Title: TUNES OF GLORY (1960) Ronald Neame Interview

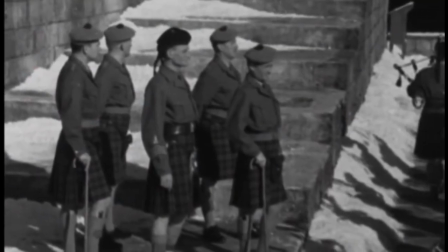15:46 I guess I don't know as much about the Scottish tradition,
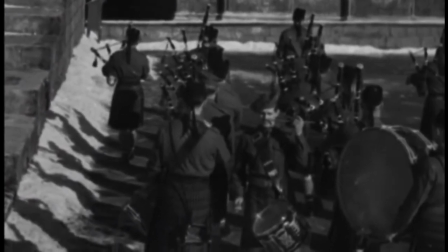15:51 particularly when it comes to the army, that perhaps I should have known.
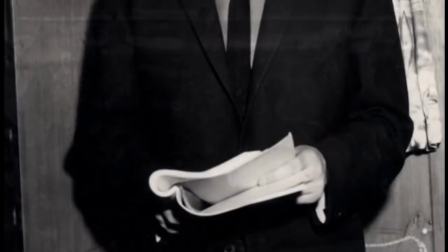15:57 That was why I had James with me all the time,
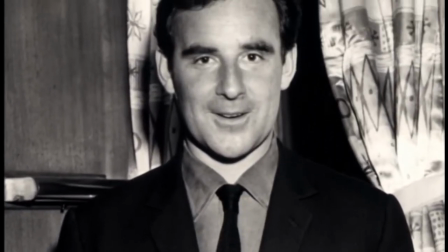16:01 because he knew all the traditions and we liked each other quite apart from our relationship as writer-director Alec also got on with him very well so the three of us would go into my trailer before we shot a sequence and we would discuss it together and if there was any changes that were necessary James would make them right there and then, and we would have that scene rewritten.
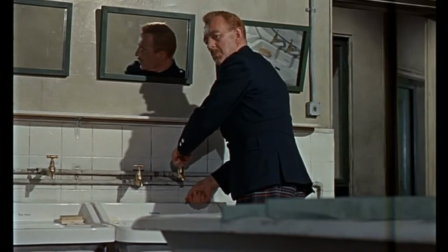16:35 It's after Barrow shoots himself that Jock begins to become unhinged, and he behaves strangely. And I wanted to add to the strange behavior in some way. and so I started
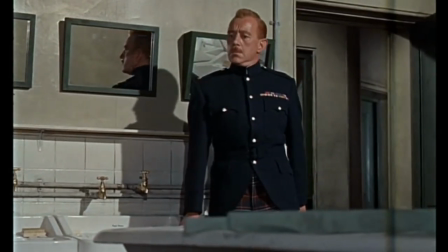16:55 this hum which gradually got louder and
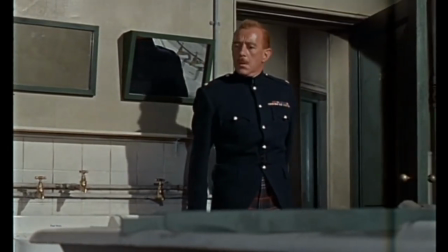17:00 louder as the scene went on and then cut out sharply.
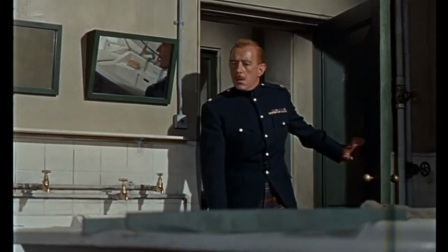17:05 It made the scene more strange. It made Alex seem more deranged.
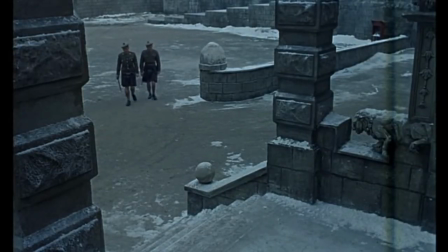17:16 Music is very, very important in this big glass sequence,
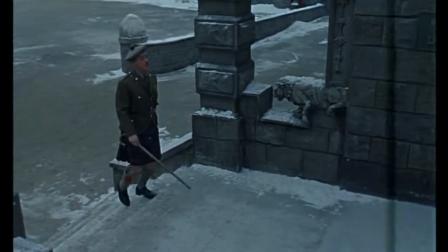17:22 because Jock starts talking about this magnificent funeral that they will give to Barrow, who, quite frankly, whose death Jock is responsible for. and whilst he's making his speech to all his men about how the funeral will be conducted he mentions the tunes of
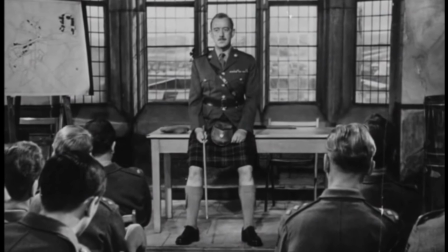17:49 glory he says we'll have this one and then we'll have that and then we'll have this and
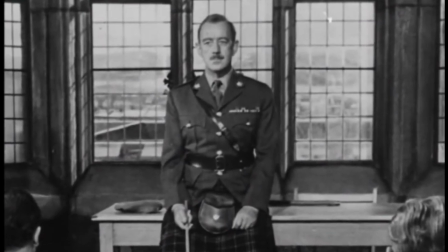17:56 as he makes his speech we slip in the actual music itself of the pipes coupled with an orchestra as a backing. Well, this was very difficult to do.
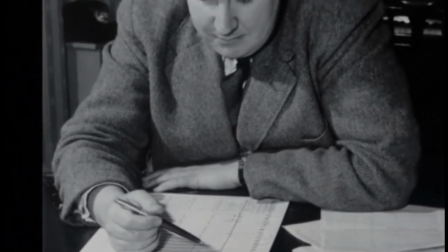18:15 Our composer, Malcolm Arnold, and I spent a lot of time at my home. We had tapes and we sort of put it together musically. And we then explained this to Alec.
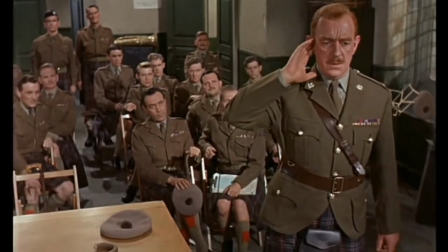18:33 So he almost played the scene as though he was hearing the music,
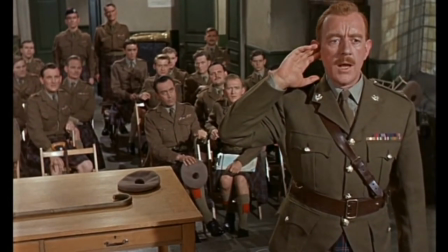18:41 and it brought another dimension.
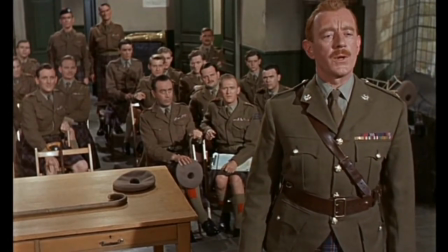18:46 We'll have all the tunes of glory to remember the more clearly. Sure we will.
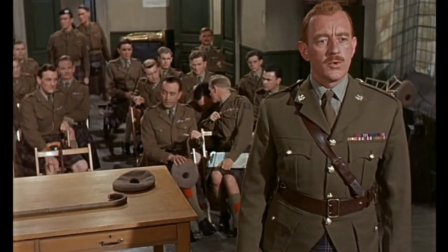18:55 I feel very strongly, particularly with the kind of film I used to make, that the actors are the important thing. I want to put up on that screen the very best that the actor can give to me.
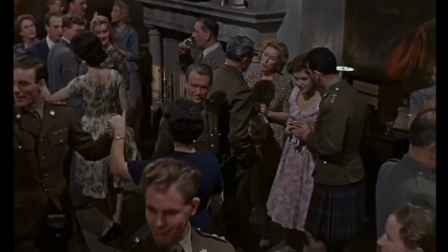19:12 And I don't want to be clever. I want to make them clever.
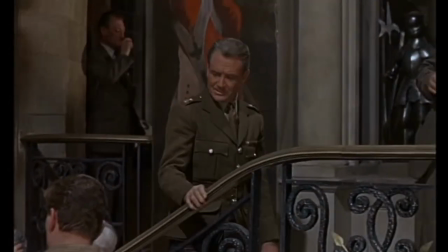19:16 I was brought up in a school that said there is no camera.
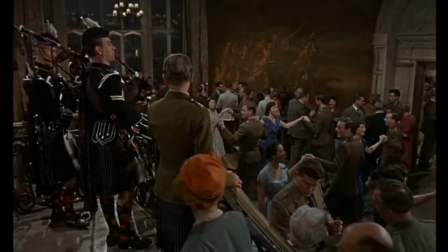19:24 We zoomed, we panned, we tracked,
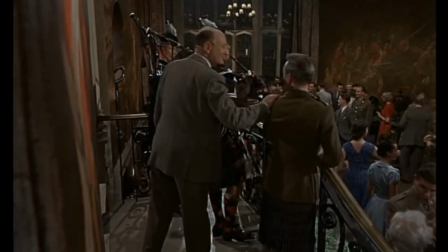19:28 but we always covered camera movements so that we remained unobtrusive.
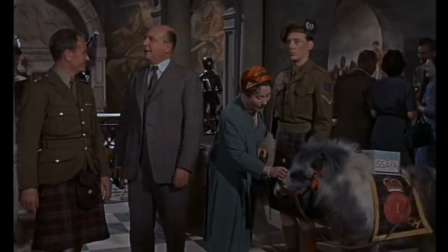19:35 We would spend hours making a smooth track, you know, any little bump on the track we just wouldn't tolerate. We never cut away from a camera that was panning. We were always waiting for it to stop panning before we cut.